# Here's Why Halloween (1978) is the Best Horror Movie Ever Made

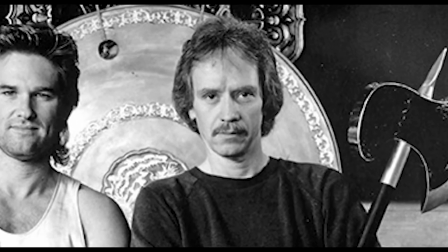(0:00)
John Carpenter is one of my all-time favorite directors. He has put out so many great titles like 1980's The Thing, Escape from New York,
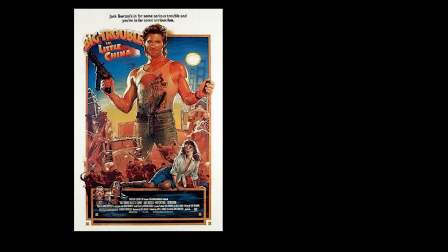(0:08)
The Fog, Big Trouble in Little China, They Live, to just name a few.
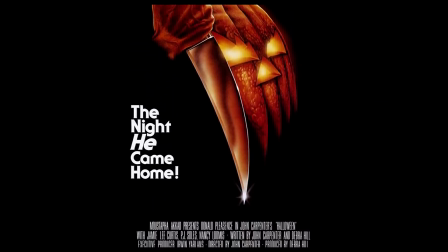(0:12)
But in all of his prolific filmography, his most influential work has to be 1978's Halloween.
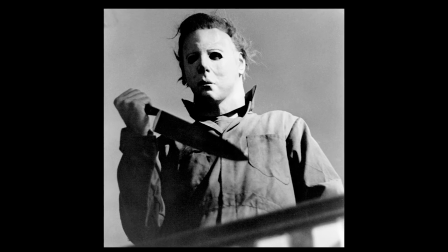(0:18)
Halloween in no way created the slasher subgenre. That award has to go to 1960's Psycho.
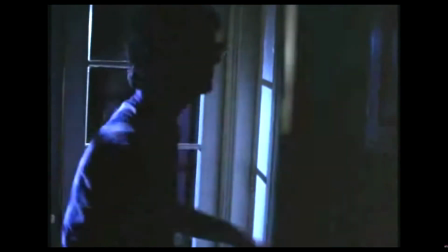(0:24)
Halloween did, however, refine the iconography of slashers. Even iconic slashers such as Black Christmas and the Texas Chainsaw Massacre came out before Halloween,
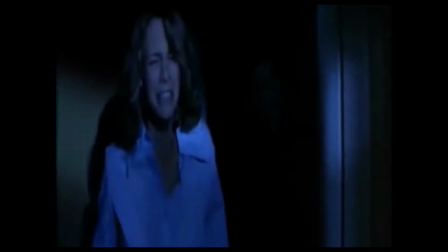(0:34)
but Halloween's influence superseded both of those. You can look at Halloween as just a run-of-the-mill, faceless man stabs teenagers movie and call it a day,
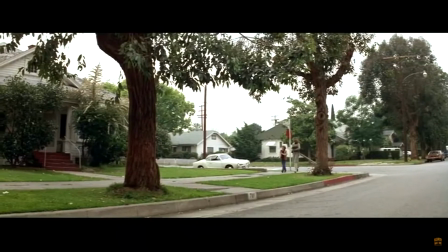(0:43)
but even for the average viewer, I feel like the subtlety and meticulous nature of the film allude to a deeper undertone about the movie.
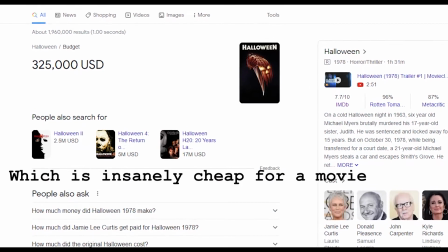(0:50)
Even though it is a $300,000 budget indie horror movie, it doesn't necessarily have that amateur look to it. But how does a simple story have so much depth to it?
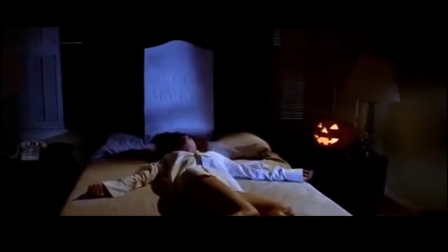(1:00)
And how does such a low-budget movie do everything so well to become one of the most influential horror movies of all time?
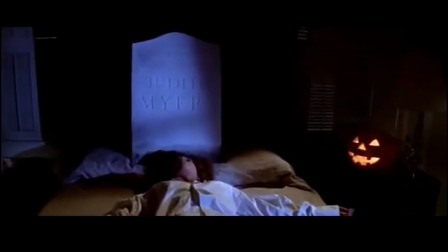(1:07)
Let's get into it.
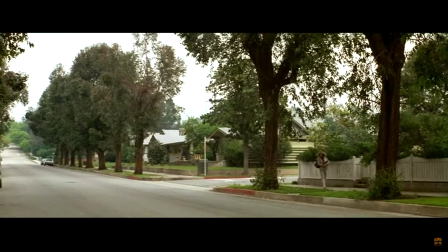(1:13)
Let's start with this scene here. You can see Laurie walking down the street here, but the filmmakers use deep focus,
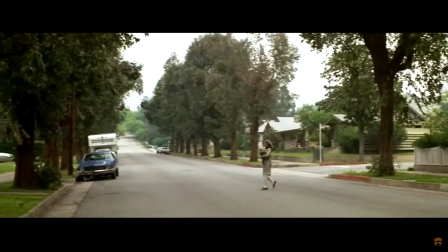(1:19)
which essentially means that every part of the frame is in focus, from the foreground to the background.
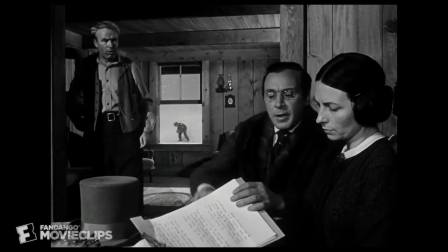(1:24)
This is normally used to show different layers of a shot at the same time.
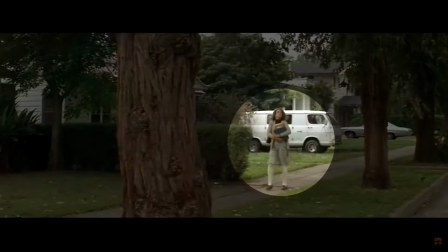(1:28)
However, in this scene, the only thing of interest is Laurie herself, who only takes up a fraction of the screen.
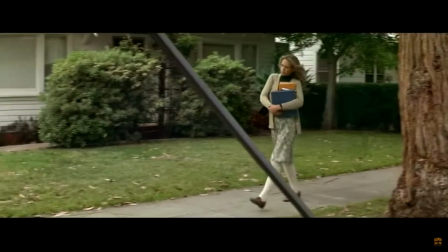(1:34)
But when we watch the movie, our eyes don't necessarily follow Laurie.
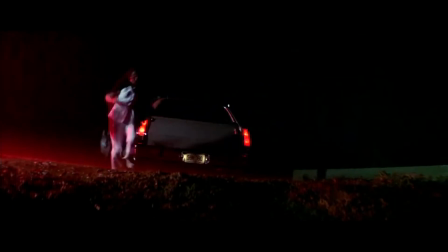(1:38)
Michael has already escaped at this point, so the audience is already expecting Michael to pop up at any moment.
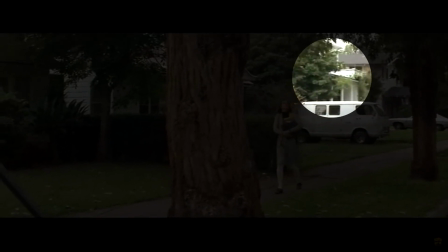(1:44)
So with this deep focus, our eyes trail to the edges of the screen instead, searching around every part of the screen for where the infamous killer is.
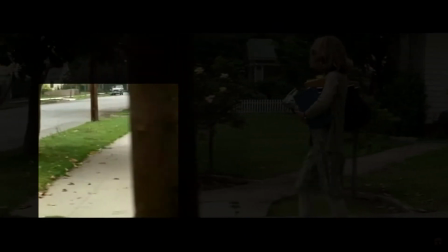(1:53)
The angular lines of the suburban town direct your eyes down long passageways and also sets up the main setting of the movie, which is important to the theme.
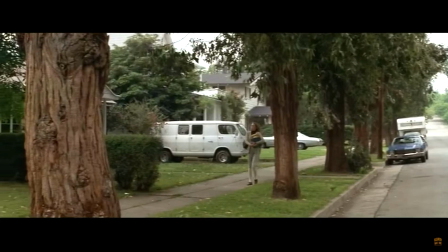(2:01)
The camera is angled towards Laurie so that what she has already passed stays in frame,
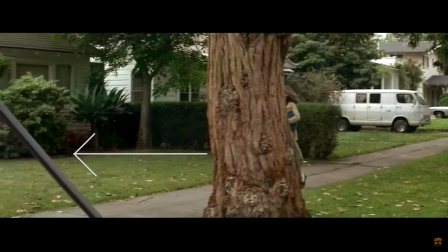(2:06)
lingering in the background, while what she is walking towards comes quickly and without warning.
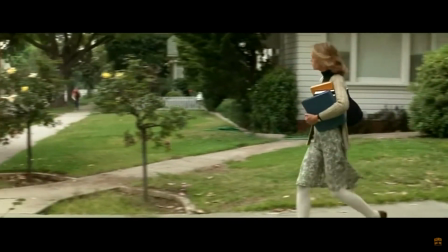(2:11)
This form of camera movement implies the reveal of something, which the audience would assume is Michael Myers.
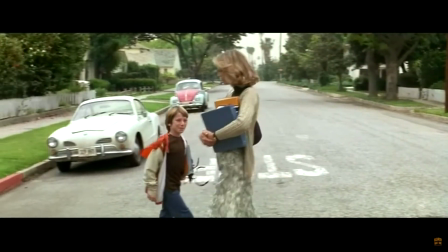(2:17)
It only reveals Tommy Doyle though. But then the camera stops moving and the two walk to the edge of the frame until the camera cuts.
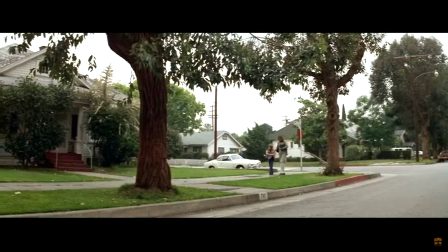(2:25)
The audience was originally thinking that the previous shot was going to have something scary in it, but this is now a new shot.
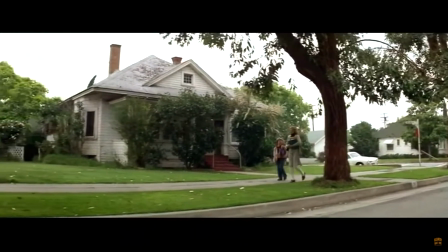(2:31)
Since the last shot nothing happened, this edit means that this shot must have something scary in it.
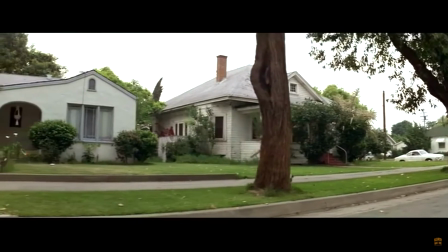(2:37)
This toying with the audience's expectations is what makes this scene so effective and yet so subtle.
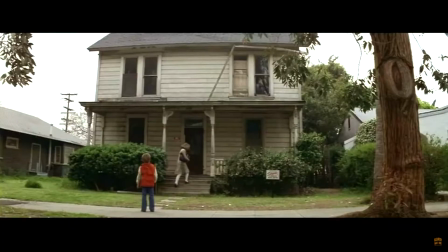(2:43)
Then a few more cuts happen and the audience relaxes because they realized there isn't anything scary in this scene.
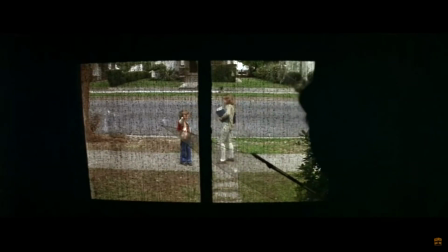(2:49)
But before the scene ends, that's what I mean when I say that the filmmakers use cinematic techniques to show the horror.
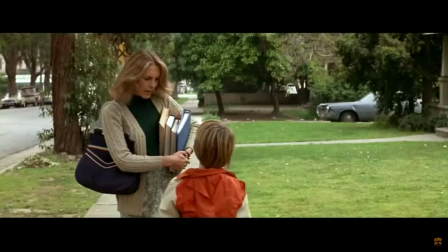(2:57)
Both the camera work and the timing of the editing make that a perfect scene in my opinion.
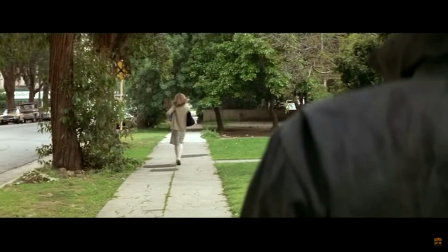(3:03)
It also ends with a very long shot of Michael staring at Laurie with his iconic heavy breathing motif that pays off in a
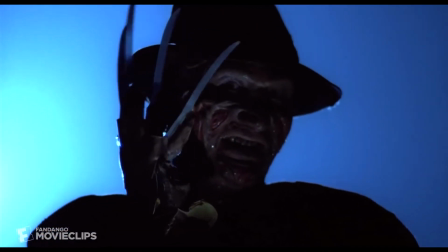(3:10)
big way at the end of the movie. Horror movies tend to focus on making a particular setting scary rather than the entire world.
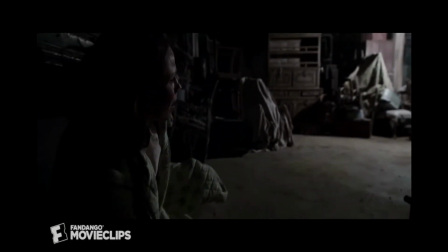(3:17)
Sometimes it is specific, like a particular haunted house in The Conjuring, but sometimes horror movies take larger concepts and make them scary.
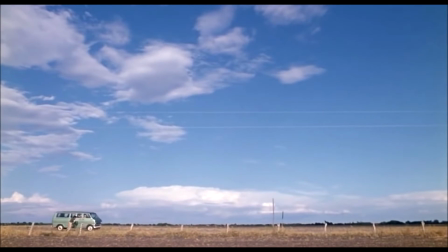(3:25)
The Texas Chainsaw Massacre, sure, makes Backroads scary, but more scarily?
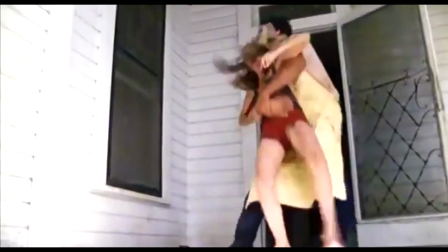(3:34)
But more scarily is that it makes daytime scary. Nightmare on Elm Street makes dreams scary.
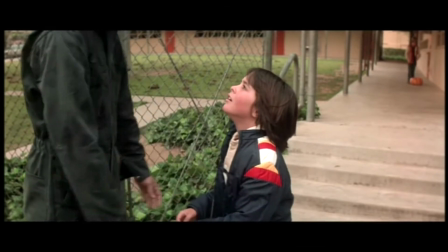(3:40)
And Halloween makes suburbia scary. There is some extra textuality in this because Halloween was made fresh off the mainstream attention of the Manson family.
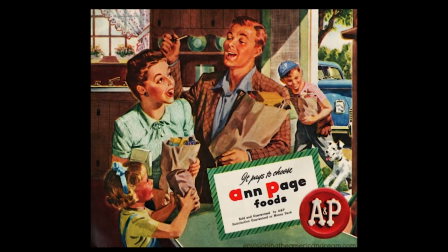(3:49)
People are no longer perceiving suburbia as the happy-go-lucky nuclear family classic of the post-war 1950s.
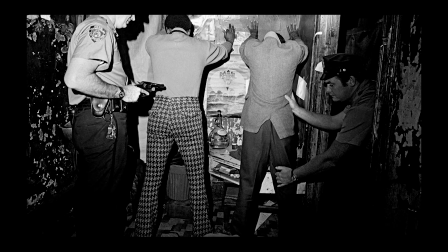(3:56)
This was the time of the war on drugs, Watergate scandal, the Manson family.